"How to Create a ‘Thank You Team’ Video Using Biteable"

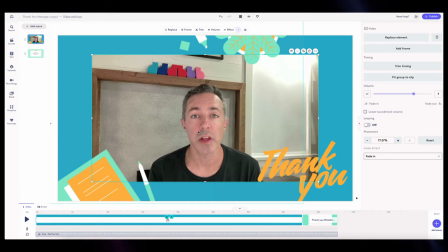(4:15)
This animation is gonna fade in so everything comes in kind of nicely. Let's try that again. Okay, that looks the way I want it. The other thing is, this looks pretty good, but what I'm gonna do is add a frame on it.
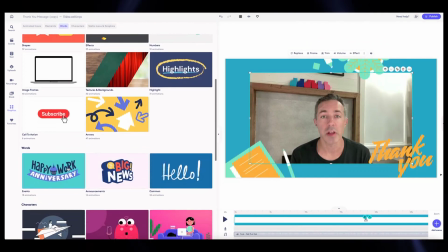(4:32)
So we have a lot of different framing elements that can be used.
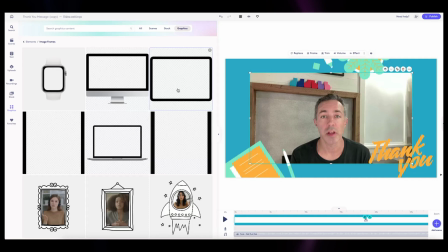(4:37)
When I go to image frames, I'm just gonna pick this iPad since it's pretty flexible to use. This is an SVG so it can be stretched.
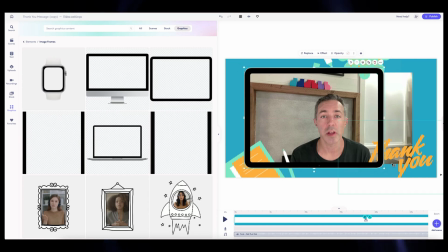(4:44)
So I'm gonna line this up just to cover the rough edges here. And And it lines up on the bottom pretty well. I'm just going to stretch this so it kind of looks like I'm in an iPad.
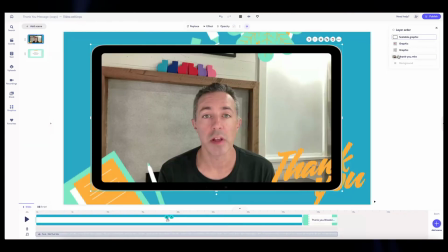(4:57)
I'm going to actually the easiest way to set the layers. I'm going to layer order and I just want to drag this right in front of my video. And there we go. So that's all set up the way I want. The scene transitions into this last scene.
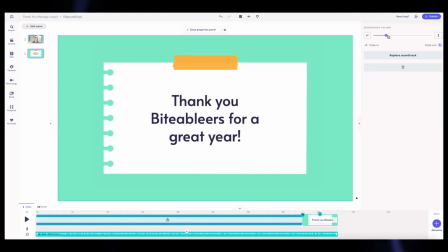(5:10)
I've got music here. I want to make sure it's not too loud. And we'll go to three since it's kind of a fun song and a fun message.
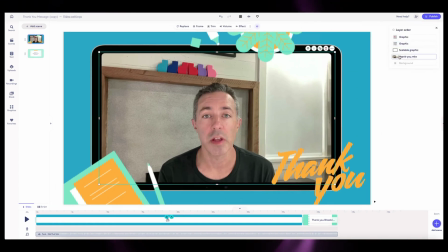(5:19)
want to go select my video and then make sure that
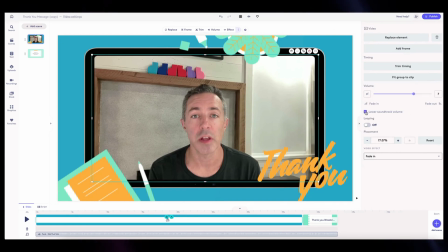(5:24)
I want to lower the soundtrack volume when it's playing so I can easily be heard. I'm glad I did that because I realized I want to make sure that that iPad shows up right when I do.
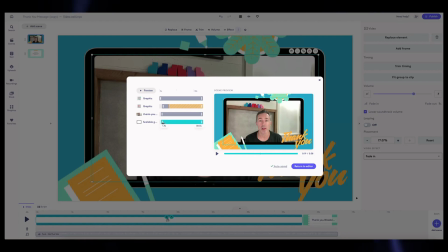(5:40)
So 1.2, 1.2,
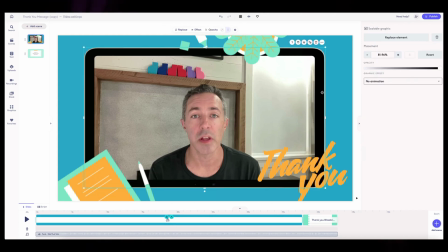(5:45)
let's also have that iPad fade in as Well, let's see how that looks.
Hi VitaBlairs, thank you for an awesome year.
We're getting close. That looks pretty good.
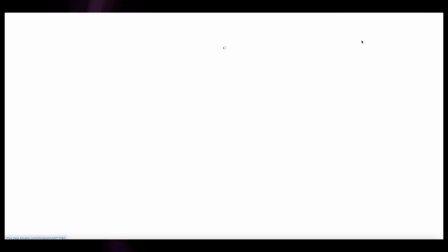(5:58)
So I think we're done there. Audio sounded good when I go to publish. Just gonna publish this video and let it build so I can watch any tweaks.
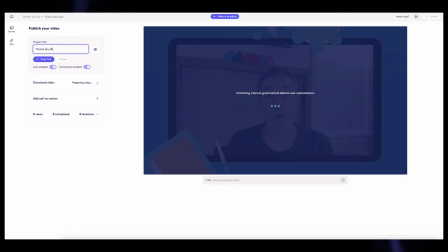(6:06)
I'm gonna say, change my title since I'm gonna share a link to this, VitaBlairs. And that's about it. As soon as this is done, it's ready to share. and I can say thank you to my team for a great year.